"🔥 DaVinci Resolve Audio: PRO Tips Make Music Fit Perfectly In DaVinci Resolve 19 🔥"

We're in DaVinci Resolve here, and today's video is sponsored by Artlist, but I'm going to be showing you a few simple techniques that you can use on your music tracks to help it fit better in your scenes and sell your scenes better.
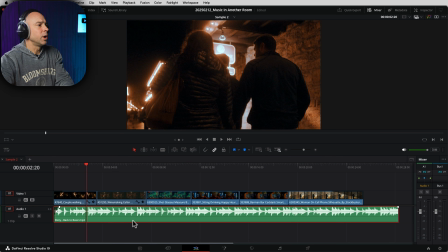0:36 In my timeline, I've got several different clips here that I've already put together, and I have one music track that I got from Artlist on the bottom in my audio track 1. And currently, this music track has nothing done to it. I downloaded it straight from Artlist and dumped it into my timeline. And here's what it sounds like without any kind of editing.
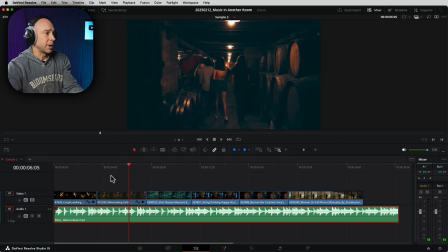0:56 So we hear the full sound of it exactly as it was created. It sounds great, but I want to edit this so it fits with my scenes a little better. So there's a lot of different ways that you can do this, from really fancy high-tech ways to a little more basic ways.
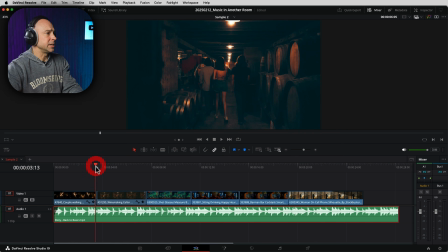1:09 And I'm going to be showing you a way that's a little more basic right now. So the first thing I want to do is go to my different scenes, and I want to make a cut on my music track.
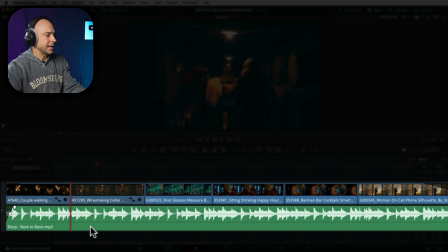1:17 I'm going to turn on my little snapping tool here, and I'm going to make a cut on each one of the cuts of my clips, because that's where I want the music to kind of change and sound a little bit different.
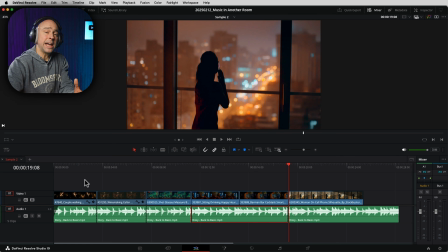1:27 So once I've done that, the next thing we're going to do is start to change that sound and make it sound more like what we want it to sound like.
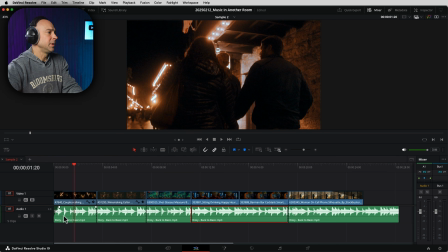1:34 So we're going to come to the first clip here in the timeline. I'm going to select my audio clip.
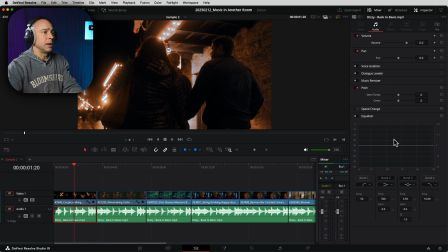1:38 Next, I want to come and open up my inspector, and we're going to use the EQ to make all of these changes.
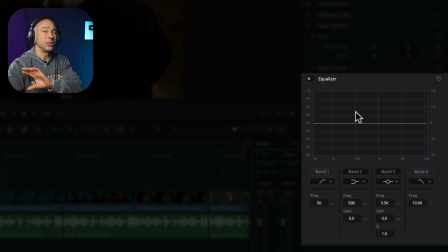1:45 Now, you could jump into Fairlight and all that, but you don't have to. You could do it right here in the Edit tab. So in order to get the sound that I'm looking for that you heard in the beginning there, I'm going to go ahead and turn on the EQ, turn on band 4, and I'm going to bring this all the way down to somewhere maybe around, I don't know, around here. And let's see how that sounds.
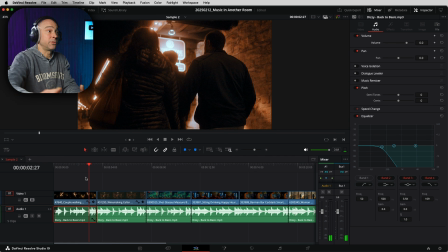2:06 So it's got that muffled kind of like, sounds like it's coming from, a building behind a wall, kind of has that sound to it. And I'm liking that. The other thing that I want to do here is lower down the volume a little bit, right? Because as the people are walking outside, it's going to be a little bit quieter, right?
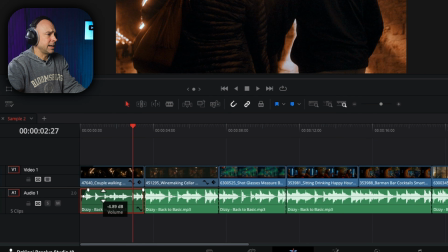2:20 So I'm just going to come in here, click, hold, and drag down. Let's say we do a -8 dB there.
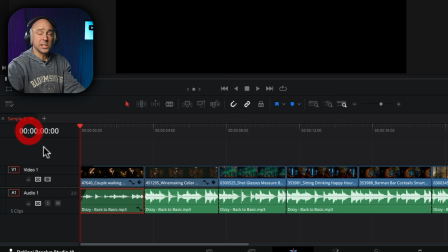2:25 That sounds pretty good. And I think that's going to be pretty good for our first clip.
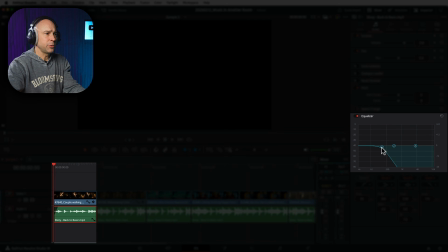2:29 Now, if your music track doesn't sound exactly how you want, just play through it, grab your 0.4 here, and make an adjustment, and you're going to hear the change. So I think that's pretty good. I'm going to make it a little bit louder here. We'll go 8 dB, -8 dB.
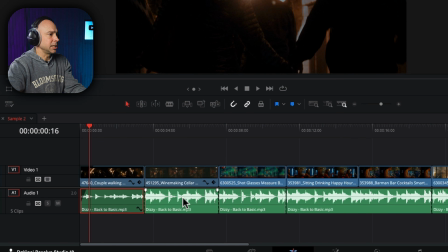2:47 That's good. Now on the next clip here, I want this one to be a little bit louder. So I'm actually just going to lower it down to, say, maybe -4 dB, about half as much,
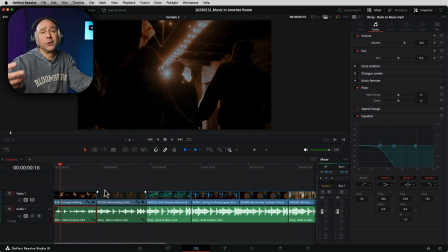2:56 because now the people are walking in, I'm going to assume underneath, like the bar area where all the music's playing. So what I want to do is open up that sound a little bit. And again, I'm going to use the EQ to do that.
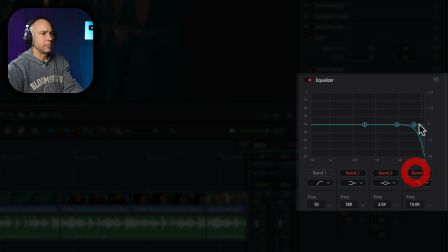3:06 So select your clip in your timeline. I'm going to come into my inspector, turn on my EQ, my band 4, and I want to roll this down again, but not quite as far as I did last time. So last time I was down around 170, somewhere around here. So now I'm going to bring it up to maybe 400 or so.
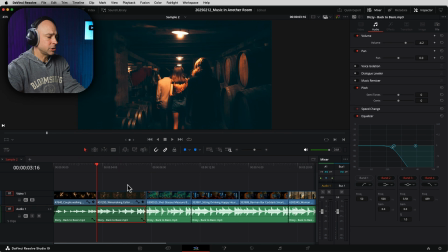3:20 I'm going to listen to it and see how that sounds. If you want to loop your playback, just real quick here, you can set an in point and an out point.
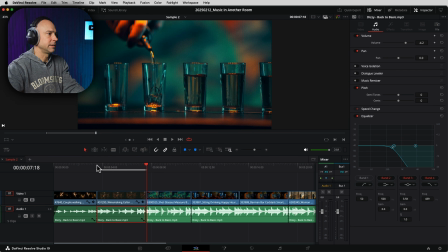3:27 And I'm going to hit the loop icon, and let's see what we've got.
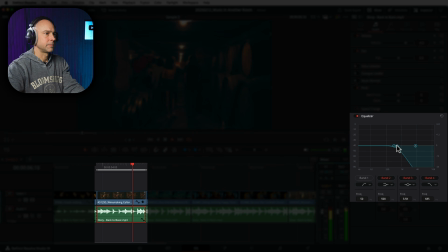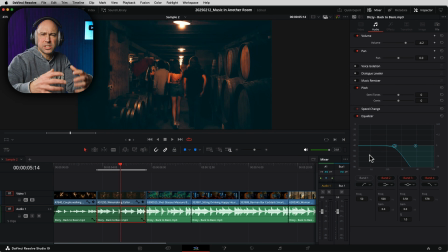3:36 Now, one thing you might want to do is add in a little extra bass, because I think it might just add a little, I don't know, a little extra low end in there, because you're underneath the music, is what I'm assuming from this clip. Now, these clips are just random. I put them together because I thought it could make a little story. So that's just what I'm going to assume.
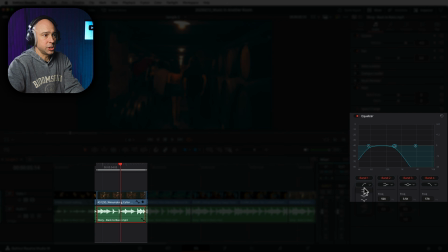3:53 So if I want to add in a little low end, I could turn on band 1, change my type here to this first one, and then I can just come up here somewhere around, I don't know, 125 or so, and I can boost that up just a little bit. So let's play through that and hear how that sounds.
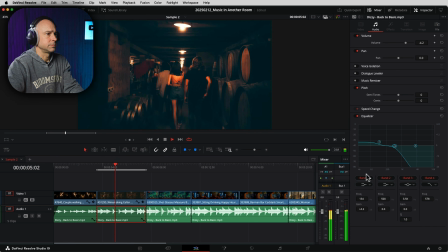All right, I think that sounds pretty good. So let's just double check and see how it sounds compared to the first one.
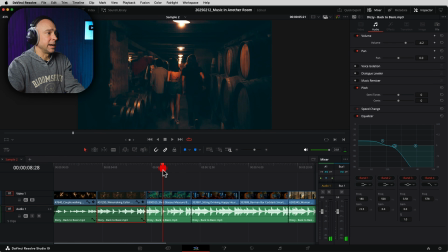4:23 Okay, I like that. Sounding much better. Now, when I get to this next one here, again, I want to do the same thing.